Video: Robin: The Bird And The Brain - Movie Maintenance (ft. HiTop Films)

Did you think Robin the Bird and the Brain, the fan-made short film, web series, part 1 and 3 was perfect? It just doesn't work. Just cut to the intro sequence.
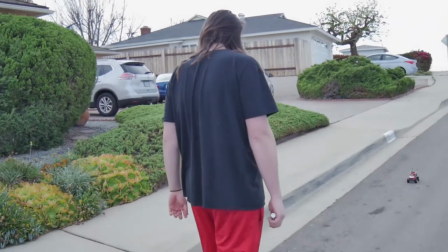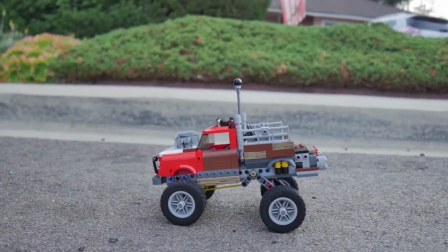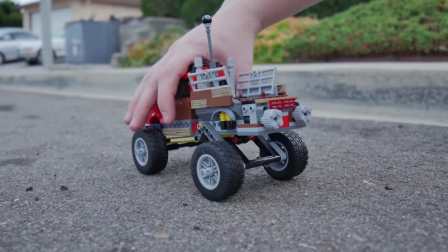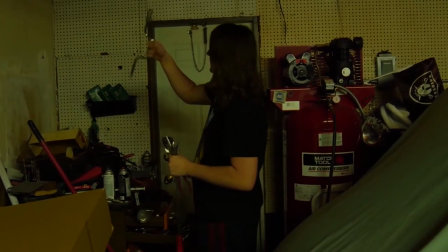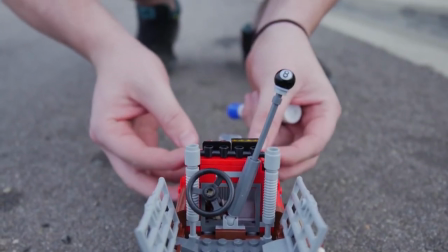Shit, this thing doesn't open. Fuck.
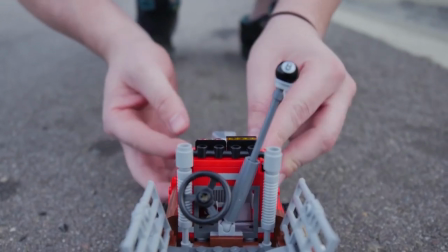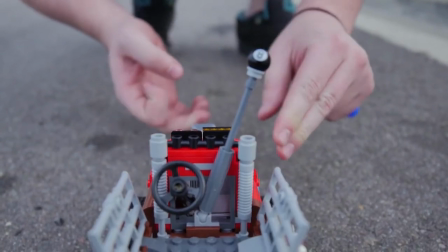Fuck.
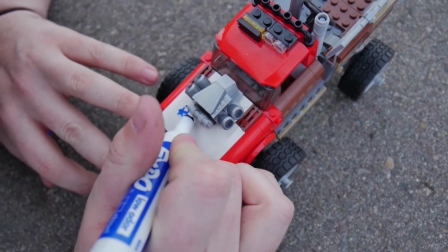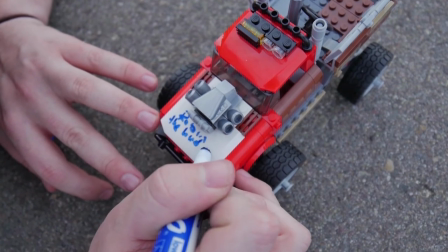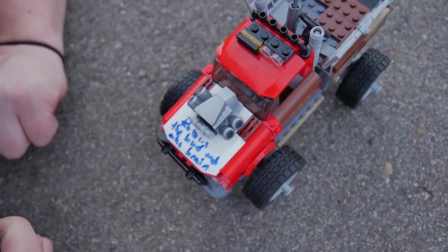Welcome back to another episode of Movie Maintenance. Today we have a very special episode on our hands. Why is it special, you may ask? Well, because typically in movie maintenance, we deal with like big picture, like big blockbuster. But this time we're working with a smaller fan-made short film. Now on a typical episode of movie maintenance, we analyze, oh, maybe the writing was an issue. Maybe it was the structure of the story. Or maybe this character's motivation didn't make sense. There's typically a big thing that kind of messes up a film that needs fixing. But today in this episode, it's not like that at all. It's just a bunch of tiny little details that we're going to comb through in chronological order from the start to the end. If you guys haven't seen Robin, the bird in the brain, it's fantastic. It's linked down below so you guys can go watch that if you haven't seen it already and come back and watch this video. That being said, let's just go ahead and start from the very beginning.
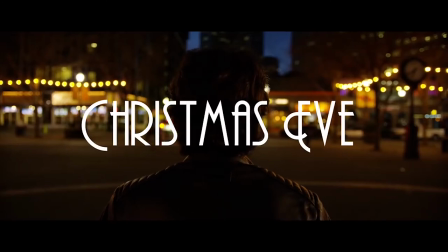Oh, sorry. I already have to stop it. There's a little bit of an awkward edit right here, where the visual comes in first, and then a second later the audio of the downbeat of this song comes in. Here, let me slow it down to show you.
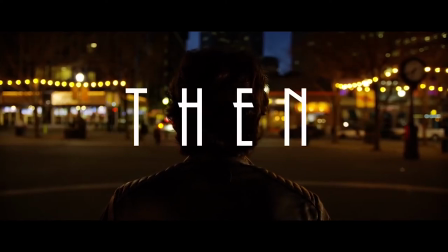We have the visual, then the downbeat. It's a little bit of an awkward timing there, so we can go ahead and do a quick little edit to clean that up.
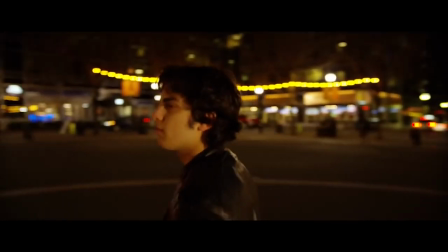Here.
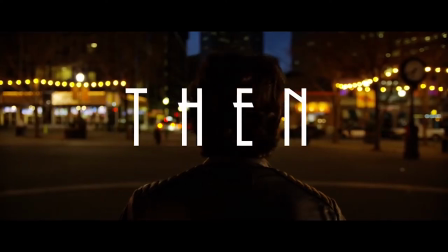See, now that's a lot cleaner. So before, instead of having a visual cue and then an audio cue, we can utilize the downbeat of the song as a splashing endpoint for our story and where it begins.
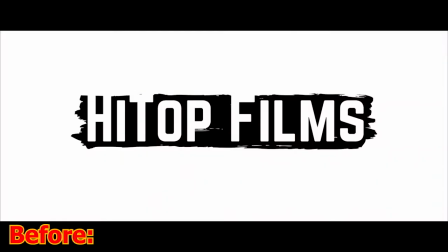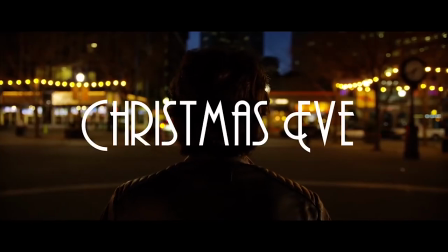Okay, now we have that squared away, let's go ahead and move on.
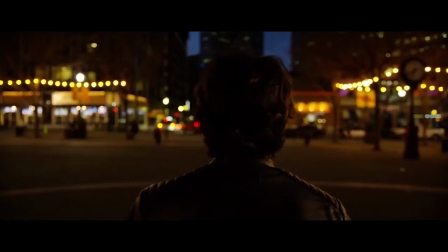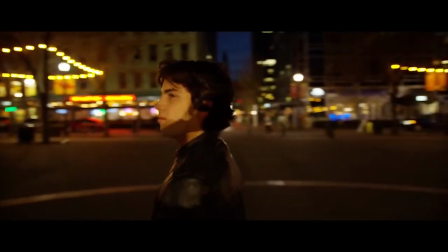Okay, I'm gonna have to stop it again right here. There's a shadow of the camera and the cameraman on our actor's face.
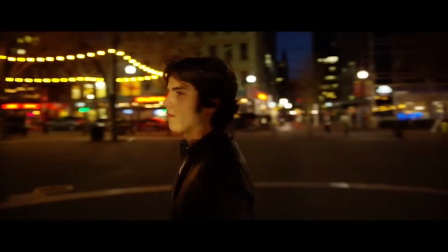So in order to make this fix, this one will be a little bit more hypothetical. Here, I'll draw it out for you.
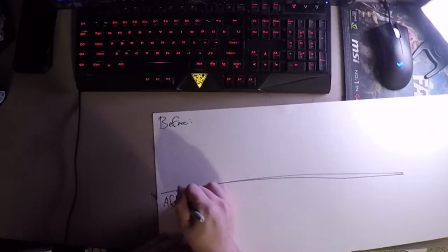Okay, so the way I can communicate this to you is just through stick figures. I'm not the best illustrator, but I'll do my best.
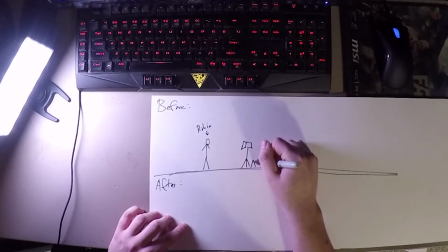So we have our character Robin. Then we have our camera and our cameraman. Then behind him we have the light source.
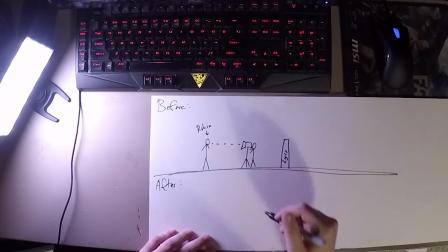And then this is the eye line of the camera as our character and camera does this swooping motion.
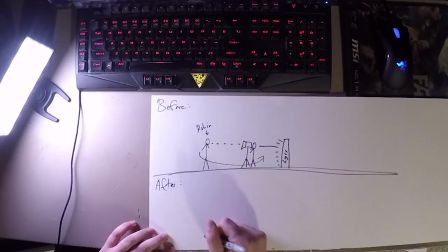Our light source is obviously coming from behind. The way the camera is situated here is directly in between the light and our actor.